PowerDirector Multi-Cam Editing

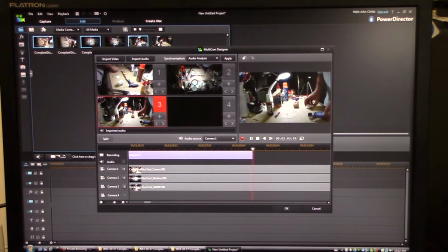7:54 so let's start actually that's going to make the most mess let's start with the one that's going to make the least mess so get a little overhead shot here so you can
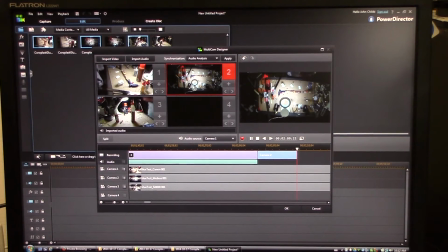8:00 see how messy my table is and I'm just for now I'm just going to line these up I'm just putting a
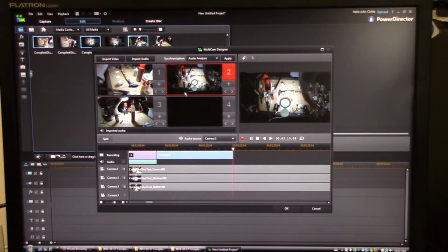8:07 little water on there because that's what you do with all the earthen glue I'll just line them up beside their or behind their so there you go from this camera angle I can
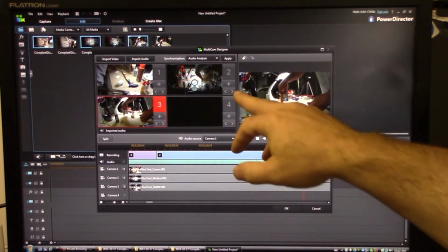8:17 see this the best me me putting the glue on above but my hand is blocking in here you can't see
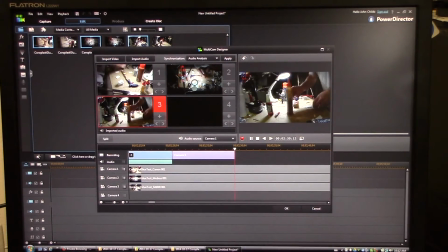8:22 it at all so I'm gonna stick with this one now I put the camera right in the way of it
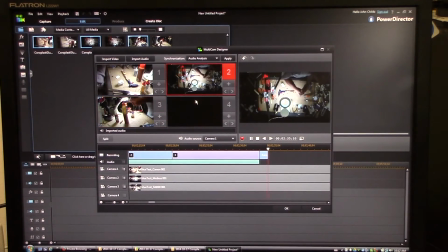8:26 so I'll switch over to above you can show me working the glue in there we
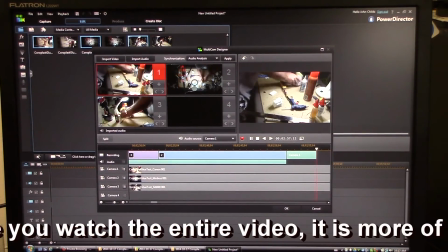8:47 go and you can see that I just put the clamp down and switch back to this camera for the next glue all the ones that i can do easily
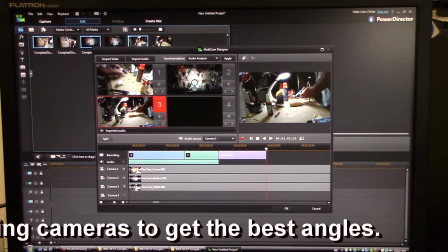8:55 first so i have hot glue right here so let's do that that way i can unplug my hot glue gun and not drain the
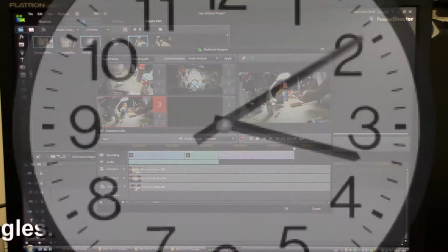9:03 battery
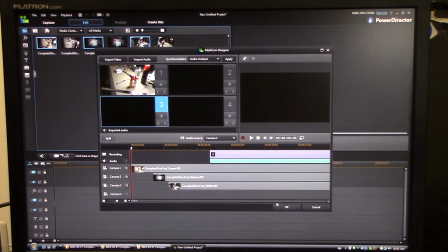9:06 okay we're back i've edited the full glue test video from start to finish and now i press stop and i'm going to hit okay and this should pull the video back into my power director timeline
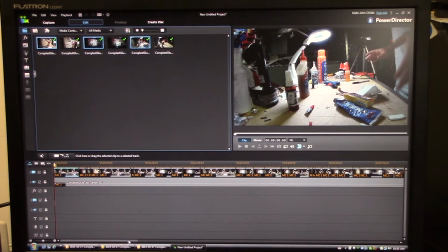9:25 and there we go we can see the full timeline here with the video and of course what i'd like to do first thing after after this is save my project
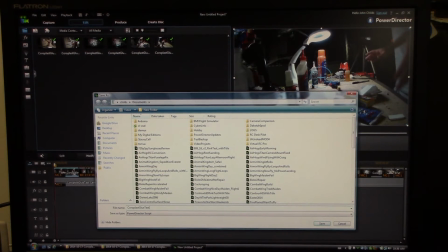9:42 uh coroplast glue test because you just never know when something might crash
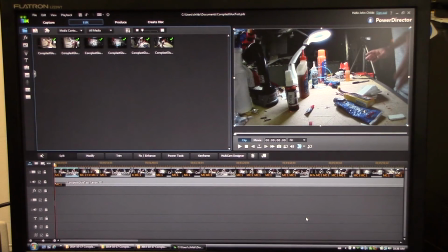9:51 and there's a significant amount of work i mean this this one's um you know this one's 20 minutes maybe uh in the in the multicam editor you can imagine with my eight or ten part uh build series or some of
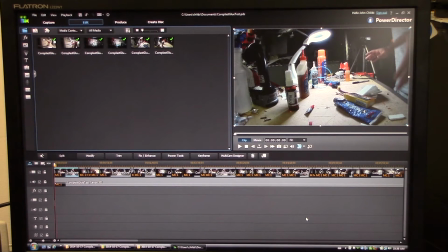10:05 my longer two hour builds after you spend two hours in the multicam editor you really don't want to lose that work start getting nervous some of those i'll even do in parts here I'm just kind of scroll through the timeline you can see you see where the you see the audio is all
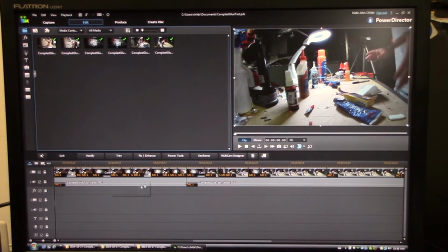10:23 one piece except for right here you can see it's split and that's where I split between the glue tests or applying the glues and trying to take the components apart so that that's a natural split there
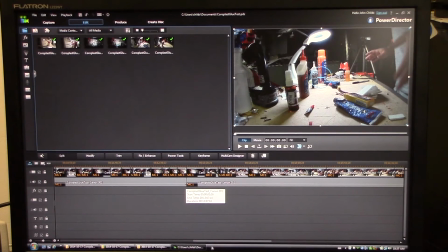10:38 so I might put in some some sort of stuff there and I might do some cutting and editing so right now within power director i can watch just
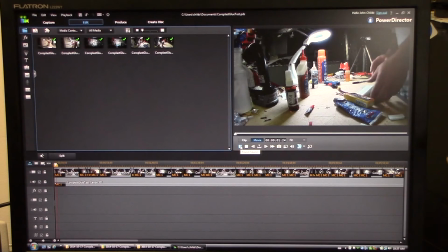10:48 click on movie and see how my clips work built a couple flying wings using this kind of material it's a corrugated plastic so watch
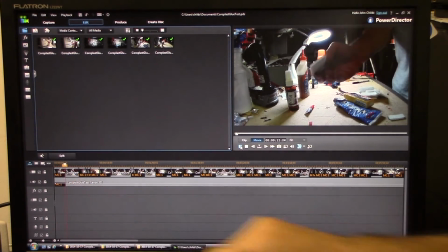10:59 at this point here you'll see that it'll switch to a to a different clip back and forth
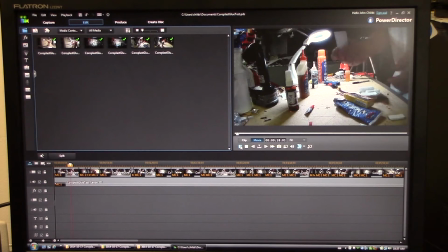11:04 i'm just kind of getting an idea of how it's going to look for flying wings it's fairly light what I haven't figured out yet is what the right and I can add my regular transitions so far other things at this point and I found that it has a tendency so there I'm switching
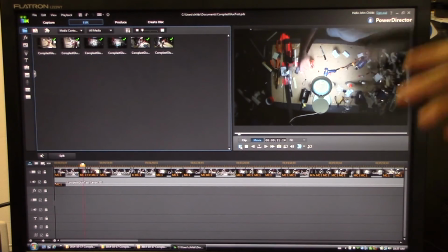11:17 to the overhead view now this isn't a full definition power director kind of dumbs it down a little bit as you can see it but this
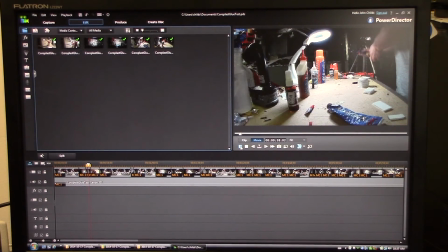11:24 little there we go we switched to the third camera here back over to the first camera that I can so you can see that it's all in the timeline and now my video is one contiguous piece that I can now add some different maybe some text to or render so anyway
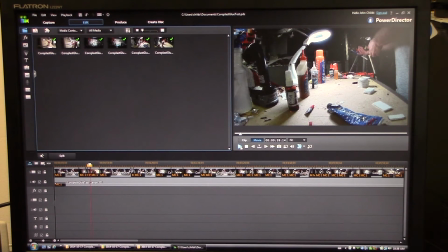11:40 hopefully that gives you an idea of how I put together my multi-camera videos in PowerDirector it's not rocket science the tool as a version 12 makes it pretty